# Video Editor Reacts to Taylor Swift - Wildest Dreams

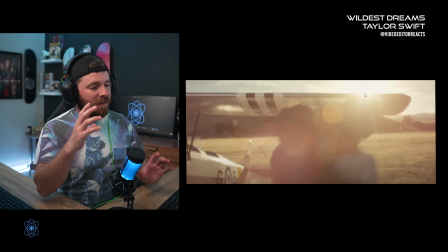12:22 When you shoot into the sun, yes, you get a lens flare, but you get this like shine with it too.
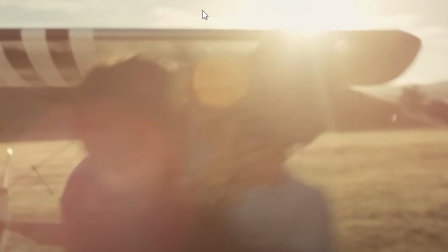12:29 Whenever you get that sunlight right on the edge of something, you can kind of play with it a little bit,
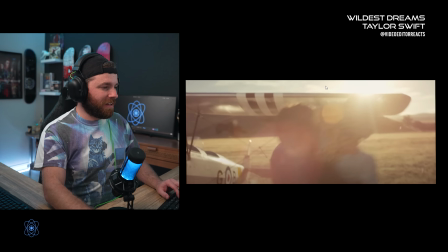12:34 move the camera a little bit to make it have a cool effect with the sun.
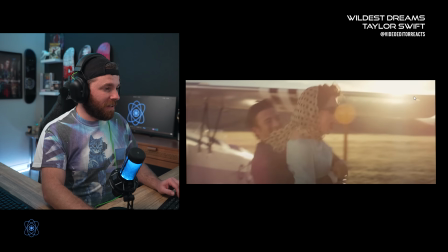12:39 And you know, they do that here. They move it a little bit.
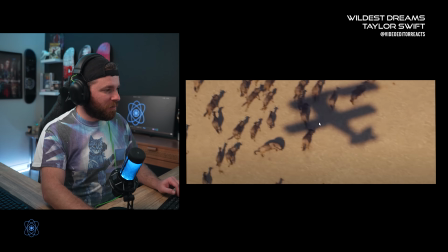12:43 And one thing that I also did notice with the shot before this, whenever they're actually, this right here,
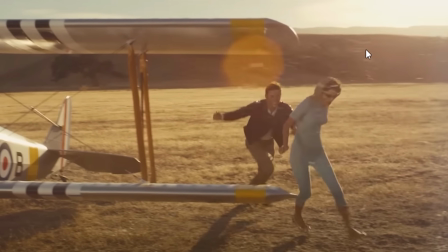12:49 they actually have somebody off to the side of the camera with just like these, I don't know,
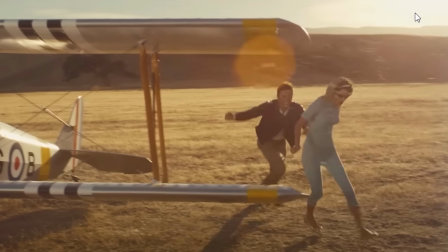12:57 petals or some kind of flower going into one of those fans that we've seen a bunch of.
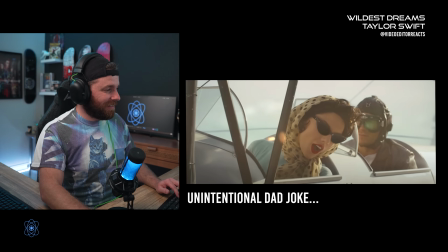13:03 Huge fan of that too. Man, they're making some great shots here. The cinematography in this is just killing me. Oh, it's amazing.
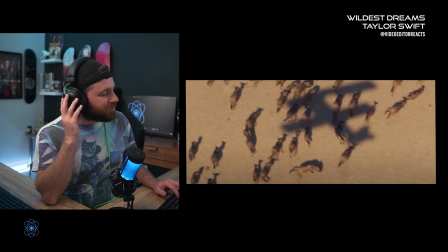13:15 Wildest dreams,
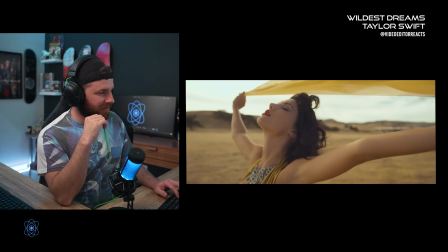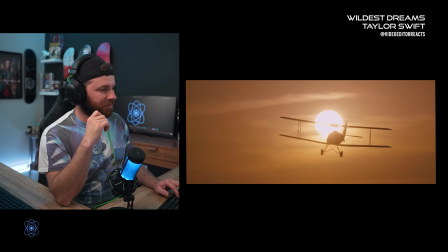13:22 wildest dreams.
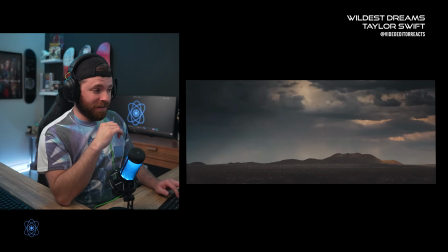13:27 You'll see me in hindsight, tangled up with you my all night. gosh.
It's down. Holy, Someday when you leave. what the heck?
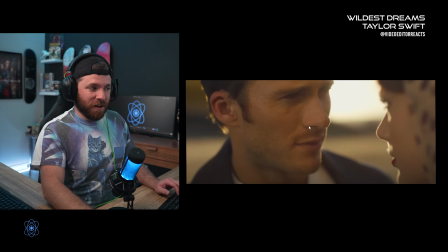13:39 Is that real? So first of all, I saw this shot and I was like, yep, that's exactly what's happening.
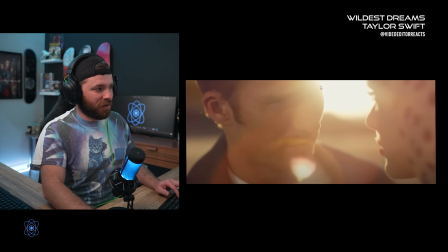13:44 Remember that sunlight being ever so slightly covered? We get that really cool lens flare that's being covered.
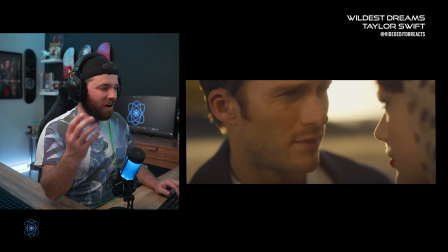13:51 And yeah, it just makes it an awesome cinematic look. And not only that, the sunlight is also becoming now a backlight to separate the subject from the background. The aperture, that f-stop, is just so low. You can barely tell what's in the background right here.
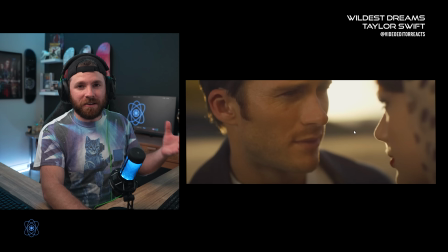14:11 But we need some sort of separation, and they're utilizing the natural sun to be able to give him that hairline light right there.
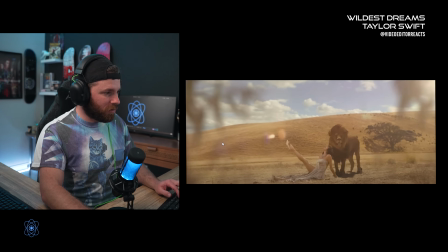14:21 And it is a gorgeous shot. And this was freaking crazy.
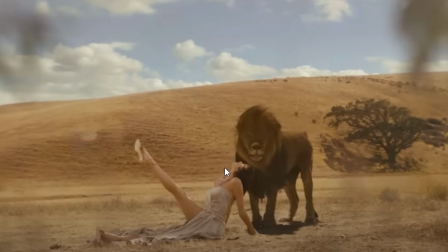14:27 Is that real, people? That's real, right? Because the second that lion would open its mouth like that, I would be out of there.
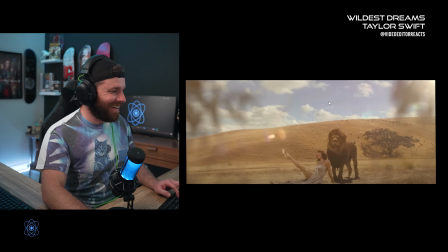14:35 Like, nah, I'm done with this. This is crazy.
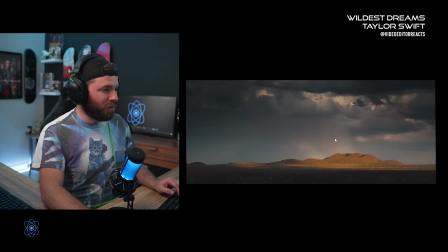14:43 This was a cool little thing. In hindsight, tangled up with you all night. Yep. Was this a time-lapse?
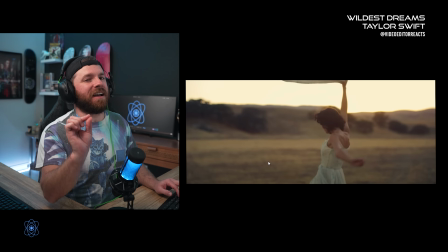14:50 All right, so we have a split second of a time lapse, and
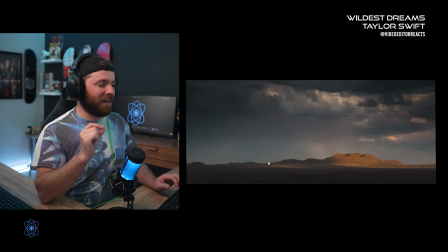14:57 this effect in it's like showing a mountain. That's cool. So this effect can actually be achieved in two different ways, to my knowledge. One is photos and one is video. So this could be a whole different camera, possibly, and taking a bunch of photos over a amount of time. Just it's stuck. The camera's on a tripod, and it's taking all these photos, and then you just kind of smush them together and just speed ramp it up. There's that, or it's actually video where they are actually taking this, and it is only a second, so this could just be like, I don't know, 30 minutes of film that they just sped up really quick.
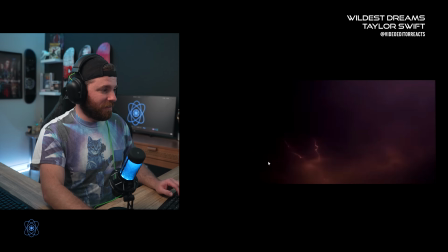15:43 So that's another way they could have done that too. And then, yeah, the giraffe running, I mean, that's a cool shot. I don't know if they got that while they were there, but that would have been incredible if they did.
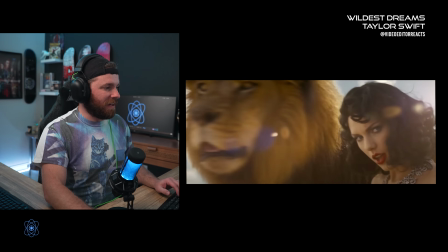16:02 Oh, the lion's fake around her. There's no way. I think she's on some sort of green screen or being keyed out with a rotoscope or something like that.
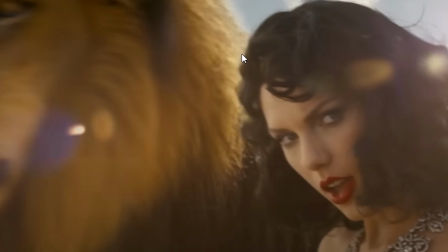16:14 Yeah, I don't know about that. At least in this shot, I think this is two different shots here.